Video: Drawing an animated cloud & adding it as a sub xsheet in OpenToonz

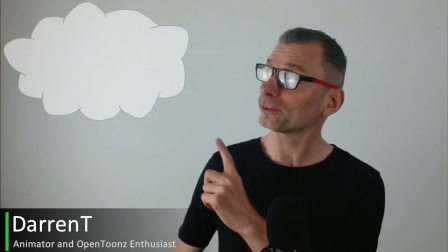[0:00]
Hello friends, today I want to show you how I drew and animated this cloud that I used in my latest entry to the 11 Second Club.
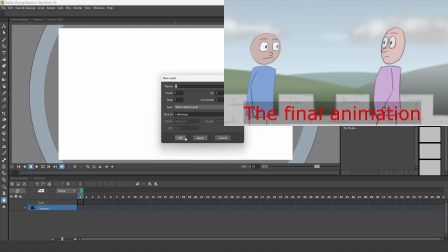[0:08]
Let's get to it! So I started off by building the cloud in its own project and scene.
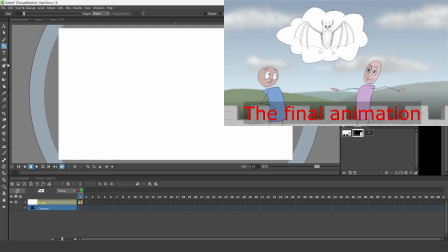[0:16]
And I could have built this in the main scene that I used for the 11 Second Club entry,
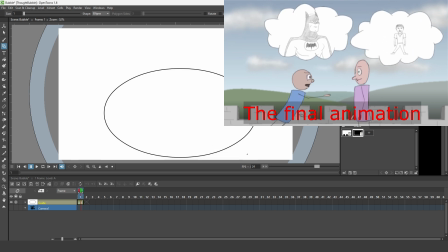[0:20]
but where possible it's best to break down your animation into smaller shots or separate scenes.
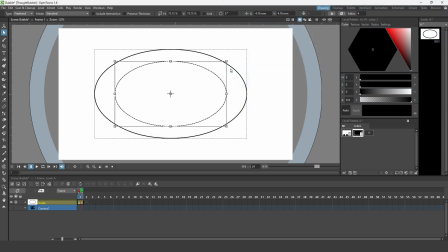[0:26]
And the first thing I did in this scene was to create a vector level for my drawing guides. I created drawing guides because I wanted my thought bubble to be animated and I could have just drawn a static thought bubble but I wanted to animate it to try and give it a little bit of life.
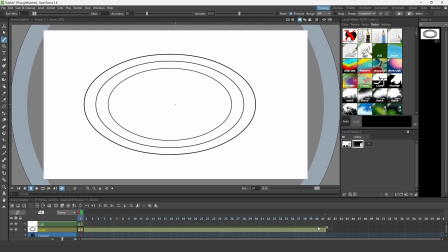[0:40]
So I drew three ovals, an inner one to draw the lines of each separate bubble up to and then two outer ones that allowed each
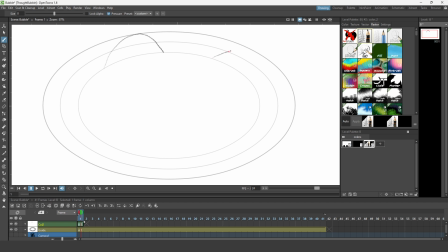[0:49]
separate bubble to expand and contract to give the entire thought bubble more life. So I'd have separate bubbles going in and out and have them rotating around this oval shape. So once I had the guides I created a Toons raster level and chose a pencil brush from the My Paint list in the raster tab.
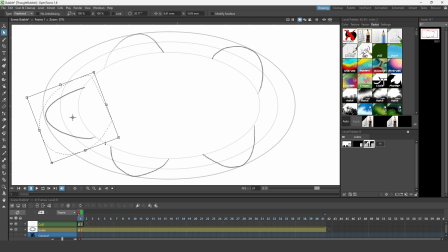[1:08]
This is the same pencil that I'm using for the rest of the animation so that the cloud fits in with the same look and feel. So then I simply started drawing each of the separate bubbles that form part of the thought bubble. So I started with the larger ones first, this is drawn from the inner oval guide up to the outer oval guide.
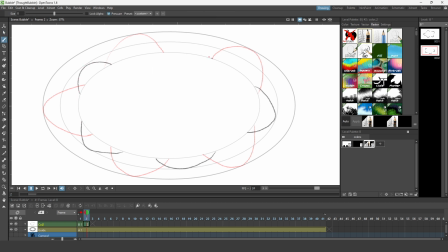[1:27]
I wanted to use the pose to pose technique as I thought this would give a more consistent movement to each of the separate bubbles. So on the second frame I drew the ending position for these larger bubbles and I drew them from their smallest position from the inner oval guide to the
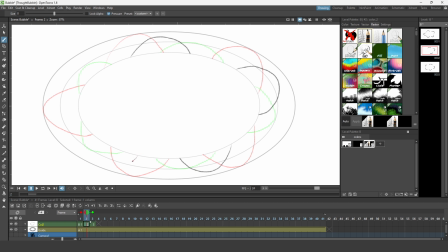[1:43]
middle oval guide and then simply moving the end drawing over and inserting a new drawing in between I drew the in-between drawing where the bubble moves from the larger size towards the smaller. Now it's simply a case of repeatedly doing this to add in-betweens to show the bubbles moving
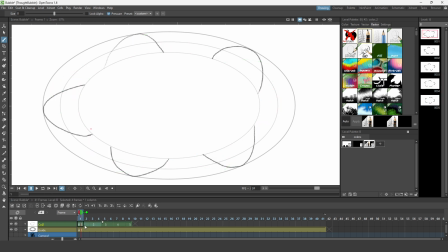[2:01]
around the oval as well as reducing in size and then increasing in size.
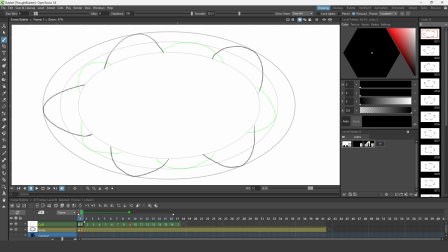[2:10]
So once I got the cycle complete for these bubbles I went back to the first frame and then drew the bubbles in-between. And by turning on the onion skin I could use the first set of drawings as a guide for drawing this in-between set of bubbles.
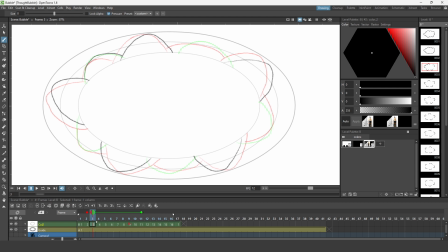[2:24]
And this gave me a fairly decent movement of the bubbles around the guide but they moved a bit too fast so I simply put all these drawings
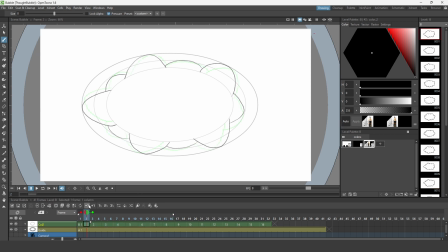[2:32]
onto twos and then in between again in between those drawings and although it was quite a lot of work compared to just drawing a static thought
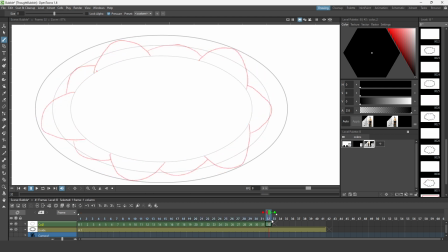[2:40]
bubble I really wanted to have the thought bubble animated and I wanted it to move quite slowly but feel quite organic at the same time so the time spent adding these extra in between drawings was really helpful I think, for that purpose. And I had also considered using the auto in-between option on the vector levels for either drawing
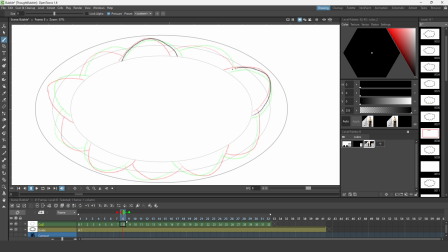[3:00]
the whole thought bubble moving or to use it as a guide initially before tracing over the top. But I think that would have felt too mechanical and I kind of wanted to have this hand-drawn feel to it. So once I got all of the movement working as I wanted to,
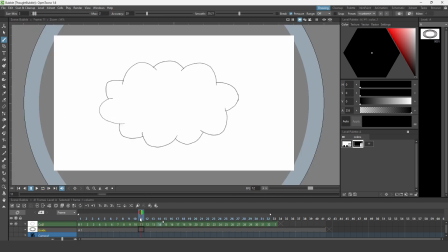[3:15]
I went back and made some final adjustments because I wanted each individual arc of the thought bubble to look like it was kind of bubbling.
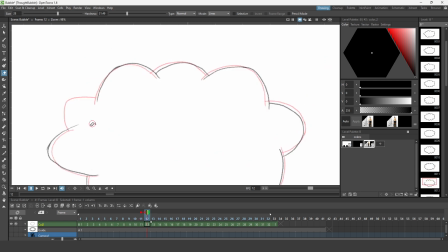[3:22]
So as one arc got larger it would start in front of the arcs to either side and then when it reduced in size it would fall behind them and they would take over. So I went through the animation and just erased some of these extra lines to make them grow and reduce in size to give more of an organic feel to that bubbling effect that I was after.
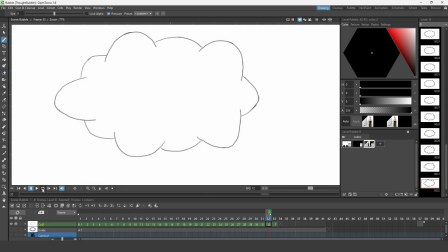[3:41]
And then because I wanted to show some content inside the thought bubble I coloured them in.
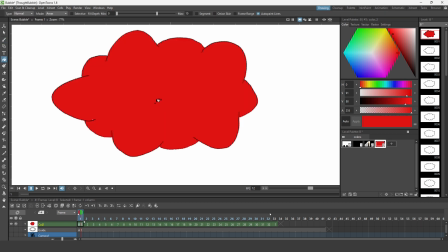[3:45]
And I chose a red colour just to get the initial colouring done, just so it was different to the white camera colour.
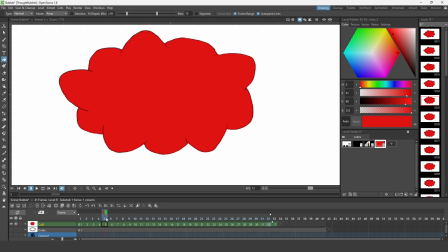[3:51]
And then at the end I changed it back to white. And that was this scene completed with the Thought Bubble.
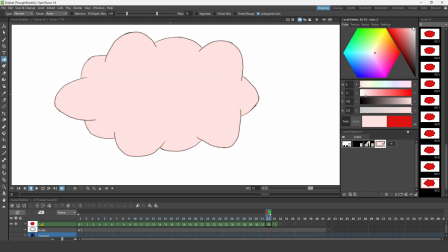[3:57]
So now I can use it in my other scene.
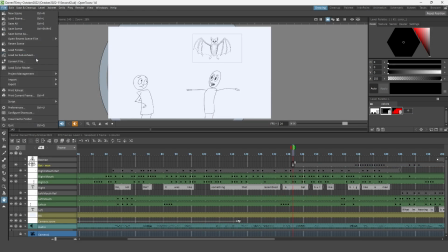[4:01]
So I loaded my animation for the 11 second club and loaded the Thought Bubble scene as a sub-X sheet.